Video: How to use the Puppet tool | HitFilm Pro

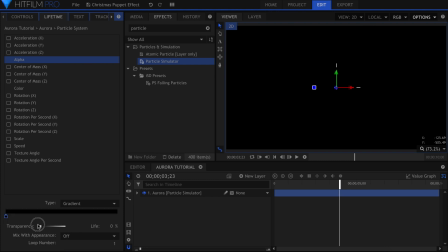261s
Move this square to the beginning and change the color to black. Click under the bar to create another point in the middle and make it white. Then add one more black point at the end.
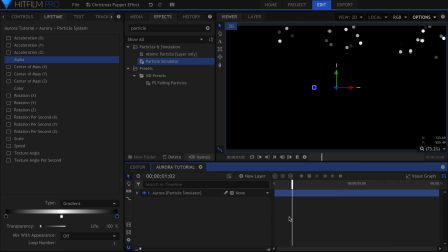275s
This tells the particles to start completely transparent, gradually fade to opaque in the middle of their life, then fade back to transparent as they end.
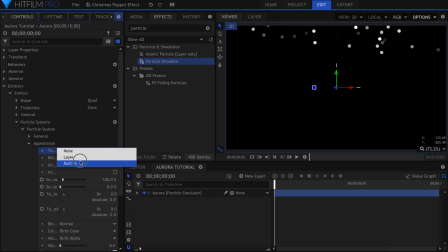285s
Back in the controls panel, change the texture source to built-in.
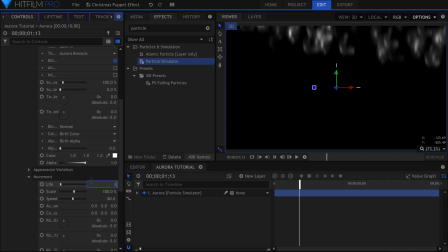289s
The Aurora Borealis texture is actually the first one in the list, so I'll leave it at that. If they're disappearing too quickly, increase the life under movement.
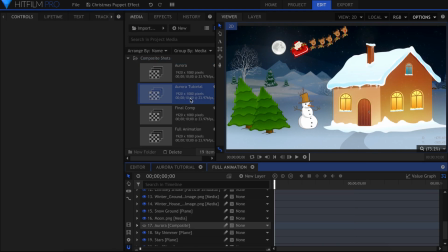299s
Now we can go back into the main composite and drop that shot in from the media panel. I use the Light Sword Ultra Glow Only effect
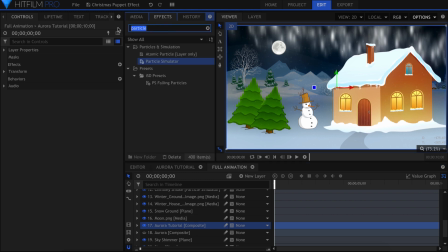310s
to give the light some color.
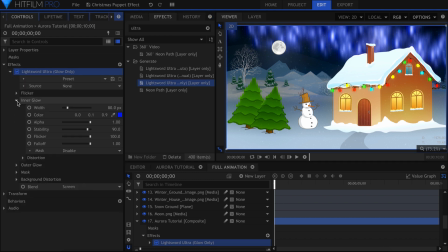316s
The inner glow will be set to white, and the outer glow will be the green color. Something I did to add some stretchiness to the appearance of the lights was add a Bezier warp effect.
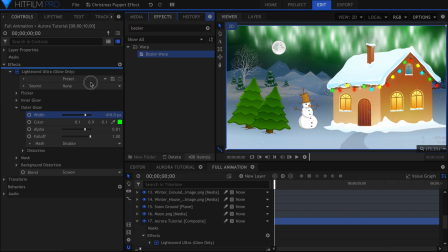329s
This will add control points similar to the Puppet Tool all along the edge of the layer. Click and drag to pull the video.
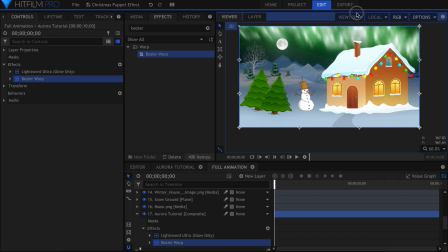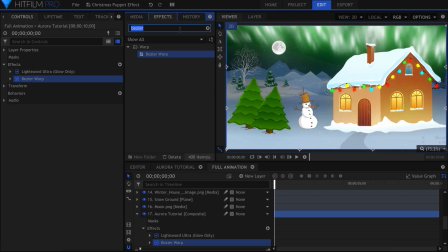344s
I'll finish off the northern lights with an anamorphic lens flare effect. The default setting works pretty well in this case. The flares are vertical and not too flashy. To overlay onto a card, I'll create a new composite shot and drop my texture in, followed by the animation comp.
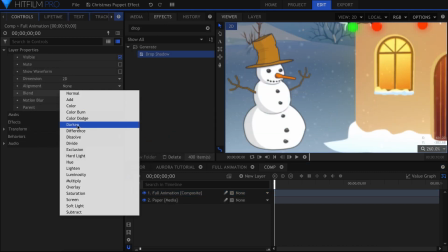367s
For this scene, the blending mode that worked best was multiply. Now it takes on the texture of the paper below it.
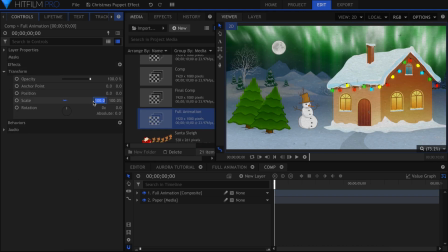374s
Scale it down a little for the edges to show, and create a new text layer.
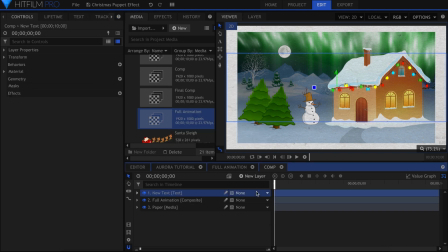382s
Select the text tool and type your title. The font I used was called Tangerine, and I got it for free from defont.com.
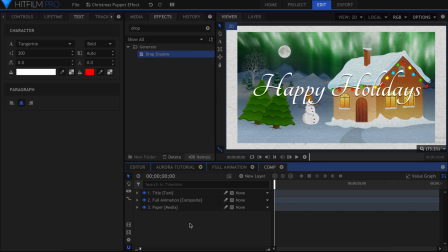395s
To make it stand out, add a drop shadow effect. Thanks for watching, guys. On behalf of the entire HitFilm team, I'd like to wish you a safe and relaxing holiday season. Let us know if you have any questions, and I will see you all in the next video.